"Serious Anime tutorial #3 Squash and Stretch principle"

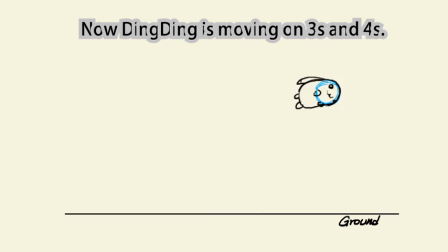[8:14]
When the director tells you to animate on 4s, it means it's going to be mostly keyframe, a drawing for every 4 frames. When the director tells you the sequence is going to be on 1s, it means it's going to be a lot of work.
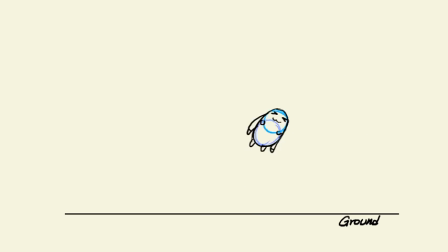[8:29]
For this sequence, when Ding Ding is flying in and dropping to the floor, I have a movement on 2s, and when she's rolling on the floor, I have it on 1s to be slightly faster. My frame rate for this sequence is about 30 frames a second.
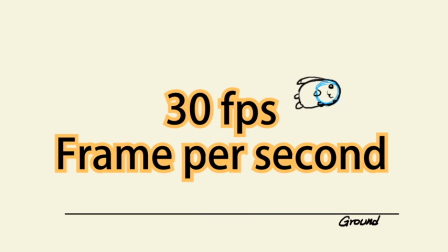[8:43]
I like using 30 frames per second because it's easier with math.
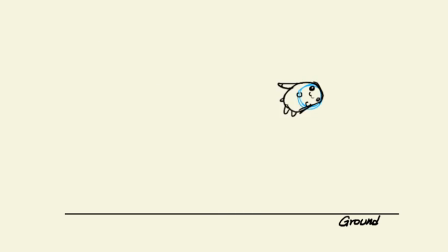[8:47]
Even though the classical animation, the 24 frames per second is the classical frame rate, now with computer we can have 30, we can have 60, we can have 90. I like sticking with 30, which is easier to figure out exactly how many frames I need for a certain amount of time without using the calculator,
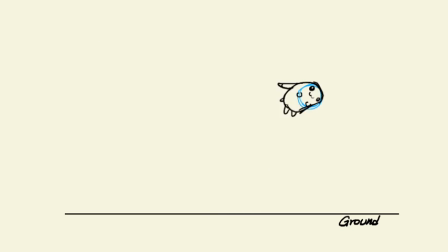[9:08]
and it's just easier overall, and it's not as crazy as 60 frames per second.
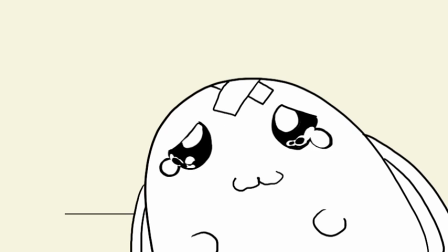[9:14]
Okay, Ding Ding, don't hog the camera. Go back to work.
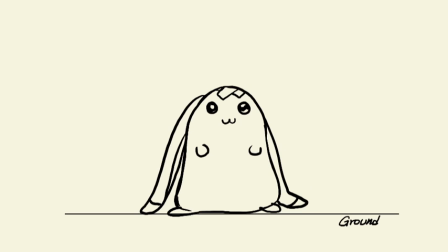[9:18]
For a character like Ding Ding, she's made of 2 balls in her body as the basic structure.
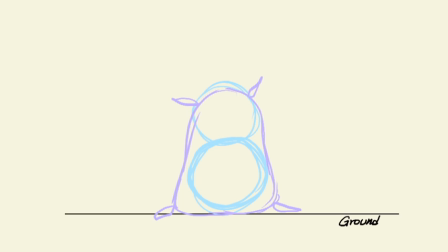[9:23]
It's also close to a peanut shape or pillow shape. This is the basic cartoon shape that allows for a lot of movement in animation. You can try to animate a simple character of your own like this, bouncing off to the side.
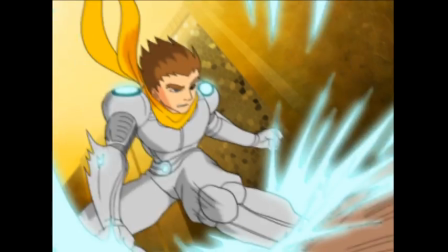[9:38]
For the advanced artists, animating a complex human character doing a bounce toward the ground in perspective can be really fun.
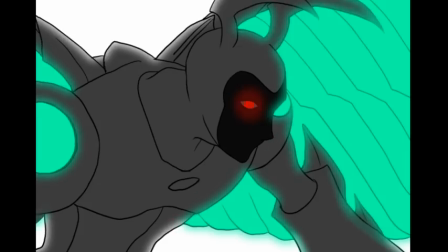[9:45]
In anime, a human character doesn't usually squash and stretch as obviously like an average American cartoon character.
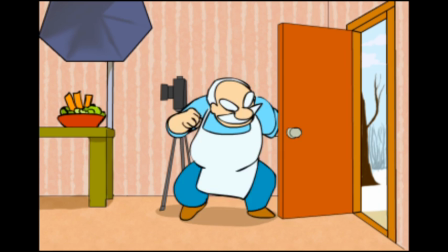[9:52]
Instead, the squash and stretch is applied to poses.
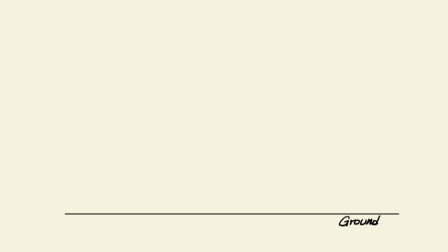[9:55]
Using the change of exaggerated poses, an animator can express the principle of squash and stretch.
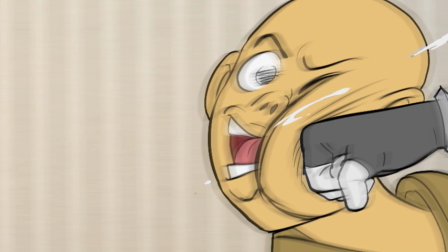[10:02]
Generally, the characters are kept in normal proportion until an unusual force is applied to them.
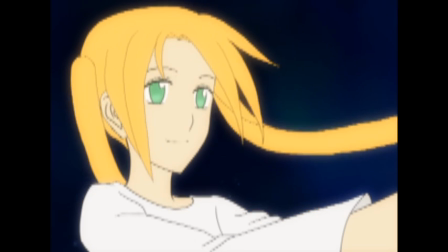[10:08]
That's all for now. On the next episode, I will talk about secondary action, which is where you deal with ears, hair, clothing, and wind.
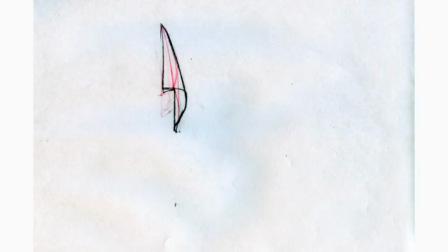[10:17]
In anime, the secondary action is often the most detailed and the most exaggerated part of the animation. It's the basic principle that makes an anime looking cool or beautiful. But you will all start with the very basic and modest flag exercise.